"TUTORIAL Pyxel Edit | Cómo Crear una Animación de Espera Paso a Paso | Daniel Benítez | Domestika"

Vamos a empezar a animar nuestro personaje creando su estado de espera. Para ello voy a desarrollar la animación fotograma-fotograma y vamos a ver técnicas como crear fotogramas claves, el timing y la interpolación de movimiento.
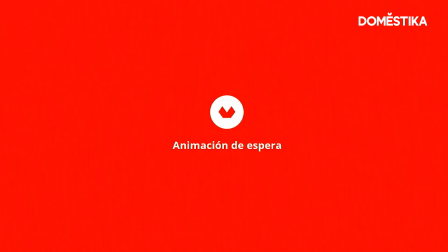0:20 ¡Vamos a ello! Lo primero que haremos será planear nuestra animación de espera. Para ello vamos a ver a qué nos referimos con animación de espera y qué partes y funciones tienen videojuegos. La animación de espera es, en general, la animación que vemos en un personaje de videojuegos cuando el jugador deja de moverlo. Su función es informar de que el personaje sigue vivo, activo y a la espera de que cojas de nuevo el mando y continúes con la aventura.
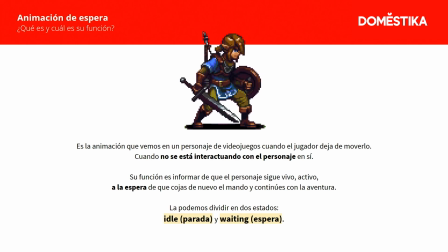0:45 Lo podemos dividir en dos estados, idle, que significa parada, y waiting, que significa espera.
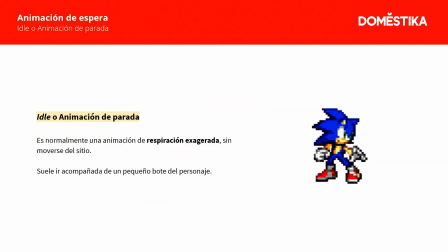0:51 El idle o animación de parada es normalmente una animación de respiración muy exagerada y sin moverse del sitio. Esta animación suele ir siempre acompañada de un pequeño bote del personaje.
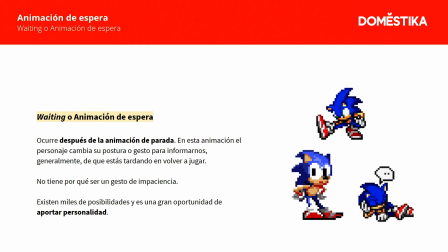1:01 El waiting o animación de espera, sin embargo, ocurre después de que pasen unos segundos de la animación de parada. En esta animación el personaje cambia su postura o gesto para decirnos, digámoslo así, que está tardando demasiado en volver a jugar. Hay miles de posibilidades con esta animación y es también una gran oportunidad de aportar personalidad con un gesto al personaje.
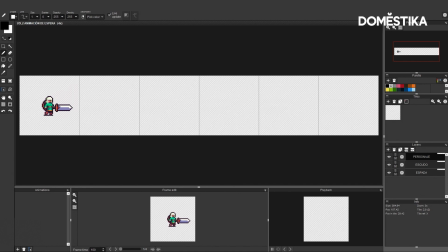1:21 La animación de parada o idel. El primer paso que doy antes de enfrentarme a cualquier animación es intentar imaginar las poses más descriptivas. A estas poses las llamamos fotogramas claves o keyframes en inglés. Vamos a ver un ejemplo muy rápido con la animación de una manzana.
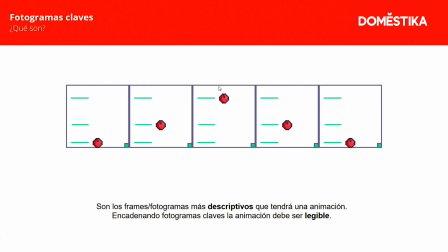1:36 Fijaos, si quisiéramos hacer una animación de una manzana subiendo y bajando, estos frames serían los fotogramas claves.
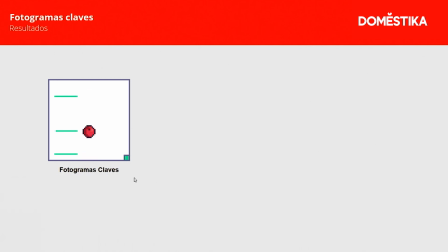1:44 Son las poses que describen de manera más simple la animación que voy a hacer. Eso es lo que vamos a hacer con nuestro personaje.
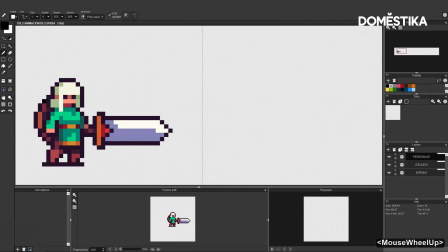1:50 En la animación de parada hacemos que el personaje bote levemente.
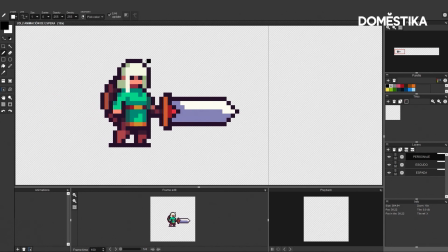1:54 La forma más simple de definir un bote es ver al personaje abajo, después arriba y de vuelta abajo.
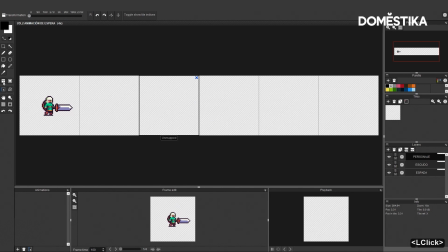2:00 Para hacer eso voy a utilizar dos frames de momento. Duplico el primero en el segundo utilizando la herramienta de posición de tiles.
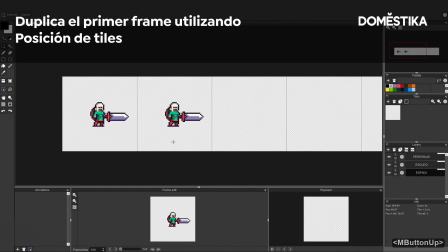2:09 En el primer frame dejaré al personaje tal y como está y en el segundo lo hago más corto moviendo su tronco un píxel hacia abajo.
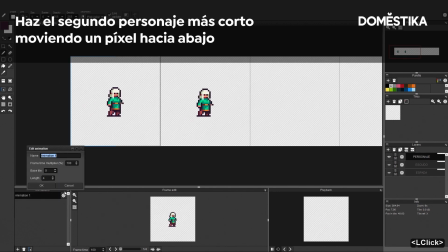2:18 para verlo en movimiento vamos a crear una animación titulada parada y ponemos una longitud de dos frames ya podemos ver al personaje votando
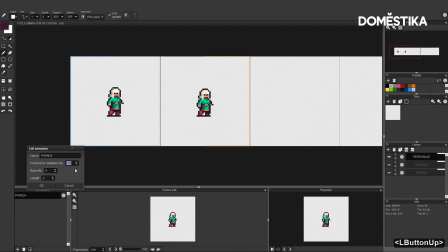2:27 si va súper rápido no preocuparás porque la velocidad se cambia aquí a mayor valor más lenta irá la animación lo voy a poner a 200 de momento para que se
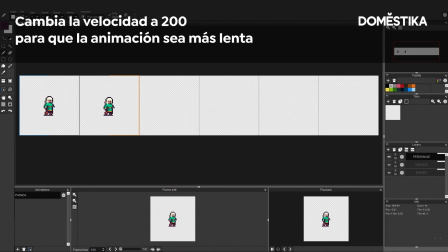2:36 vea un poco mejor el segundo paso será crear un frame justo en medio de los dos que ya tenemos.
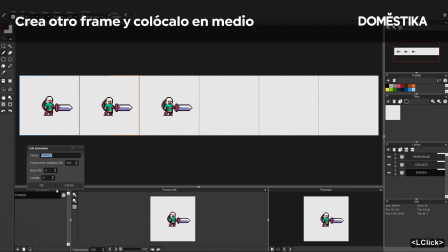2:45 Para que la animación abarque este frame voy a cambiar la duración a 3.
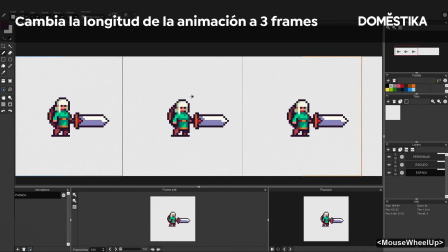2:51 Ahora voy a intentar dinamizar un poco el bote. Para eso voy a hacer que sus ojos queden arriba un frame más.
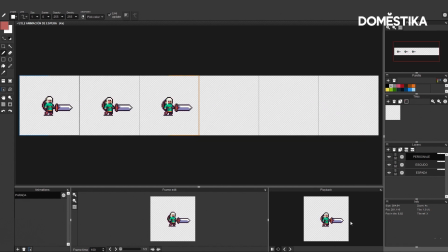2:59 Como vemos, a pesar de que su cuerpo está bajando, sus ojos van ahora a un frame atrasados y eso crea como un retardo muy interesante en su cabeza. También cuando el personaje baja un píxel de altura, lo ideal es hacer que sus brazos se abran un poco.
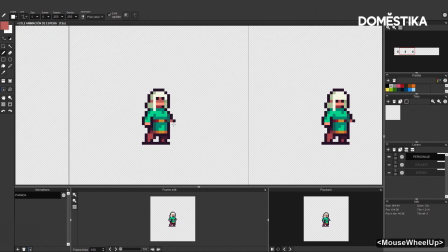3:13 Esto sería simplemente una respuesta física a esa bajada.
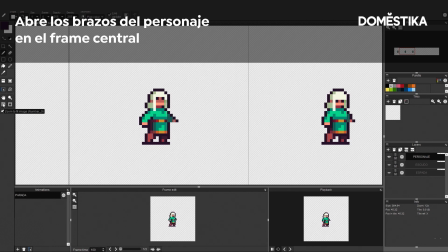3:19 El último frame lo dejo con los brazos encogidos para que sirva de enlace hacia el primero donde también tiene los brazos encogidos pero un píxel más alto.
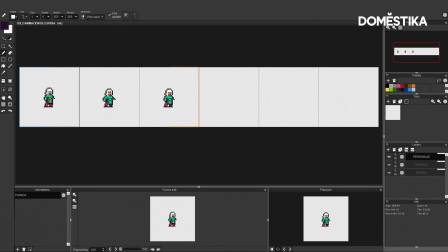3:28 En el tercer paso voy a tratar de suavizar toda la animación creando lo que podemos llamar interpolaciones de movimiento.
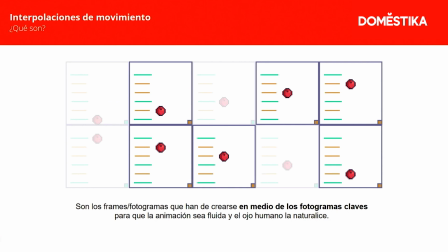3:35 Voy a traer de nuevo el ejemplo de la manzana y vemos qué efecto tiene. Las interpolaciones de movimiento se crean añadiendo frames entre los fotogramas claves. Aquí tenemos traslúcidos los fotogramas claves de la animación de la manzana. Los frames que tengo destacados serían los dibujos intermedios que suavizan y hacen más natural al ojo humano la animación.
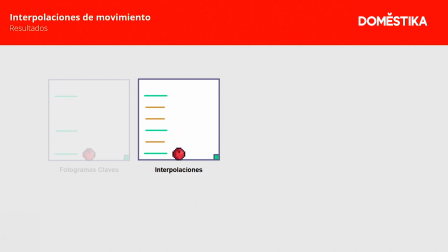3:55 El resultado es evidente, ahora no solo definimos el movimiento sino que lo hacemos más fluido.
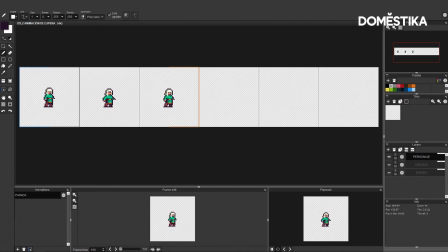4:02 Ahora sí vamos a usar todos los frames que hemos creado para esta animación. Voy a cambiar de nuevo la longitud de mi animación para que reproduzca los 6 frames.
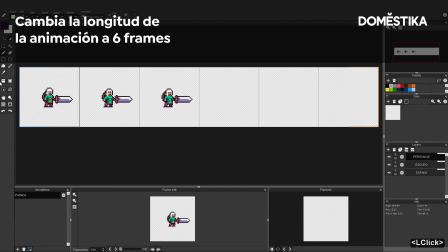4:12 Acto seguido, coloco el tercer frame en la posición 6.
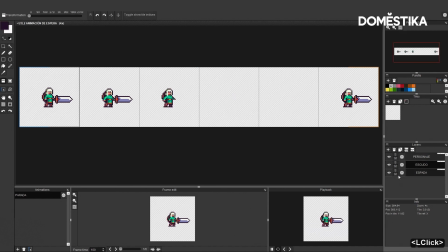4:18 El segundo frame lo coloco en la posición 3 y el primero lo voy a dejar donde está.
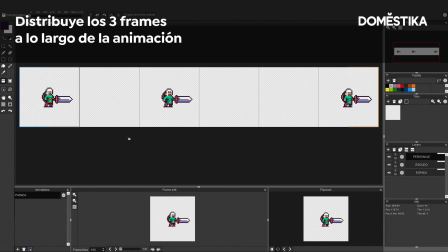4:26 Ahora voy a rellenar los huecos copiando los frames que lo preceden.
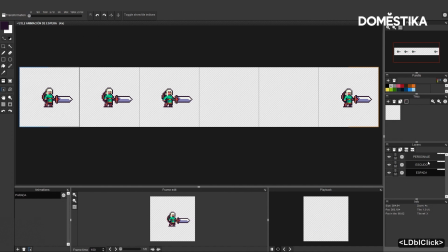4:30 En el frame 2 pego el 1 y en los frames 4 y 5, pego el 3.
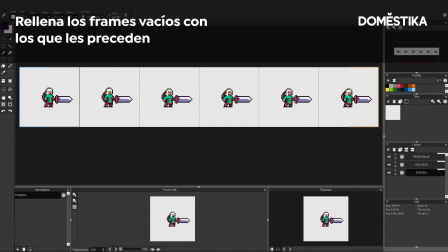4:37 El frame 2 lo voy a dejar como está y voy a centrarme en el 3, 4 y 5, que es donde el personaje pega el tirón hacia abajo.
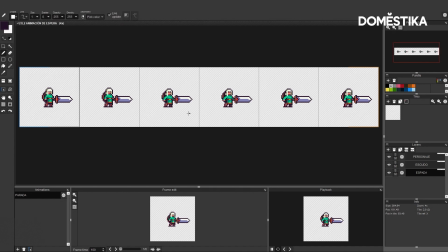4:45 Voy a hacer que el flequillo y el pelo en general se mueva acorde a la bajada de la cabeza. Y también voy a hacer algo parecido, pero con esta parte de la ropa que le cae al personaje por delante.
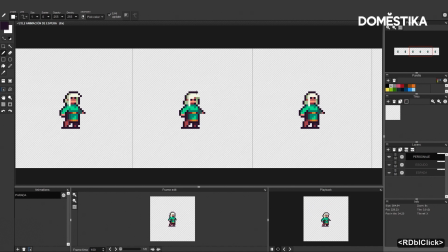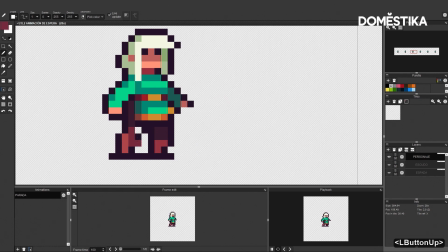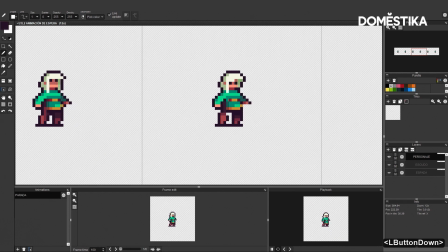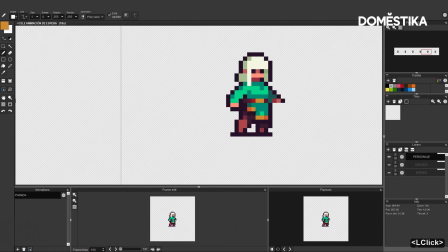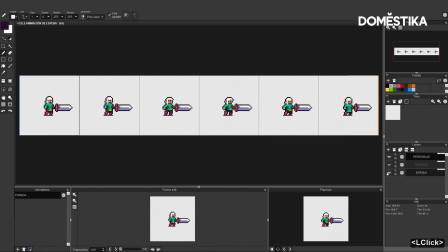5:31 Ahora voy a animar la espada y el escudo. En cuanto a la espada, se trata de ir moviéndola frame a frame, como si estuviera sujeta perfectamente a esta mano de aquí.
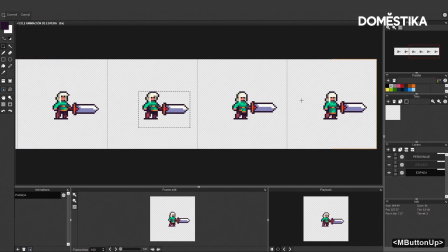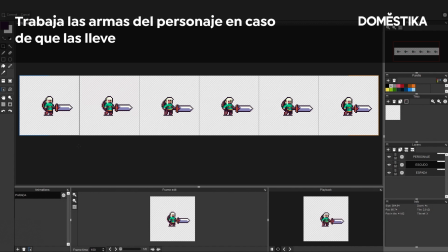5:45 En cuanto al escudo, lo mismo, lo muevo frame a frame como si estuviera anclado a la espalda del personaje.
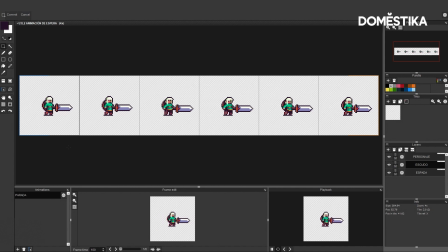5:52 El único toque que voy a darle es que en vez de bajarlo un pixel en el frame 3 como hice con la espada, el escudo lo voy a mantener arriba hasta el frame 5. Así lo que hago es crear un retardo y una caída desincronizada que dará más vida a la animación en general.
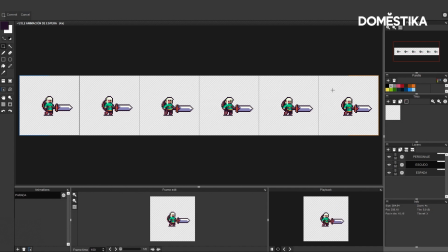6:07 Este tipo de efectos despistan al ojo humano y hace que nuestras animaciones sean más interesantes.
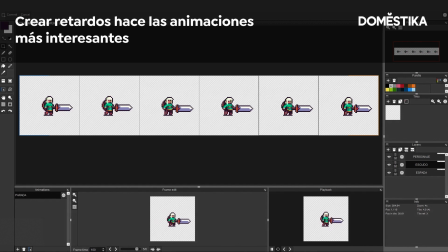6:17 Ya solo nos queda hacer un repaso general y ver si hay algún píxel irregular y limpiarlo,
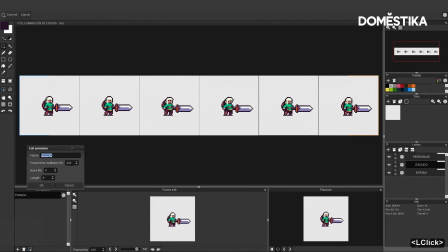6:23 pero antes voy a volver a poner la velocidad de la animación de 200 a 100.
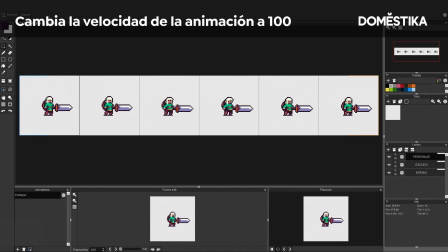6:31 Listo, así quedaría nuestra animación de parada.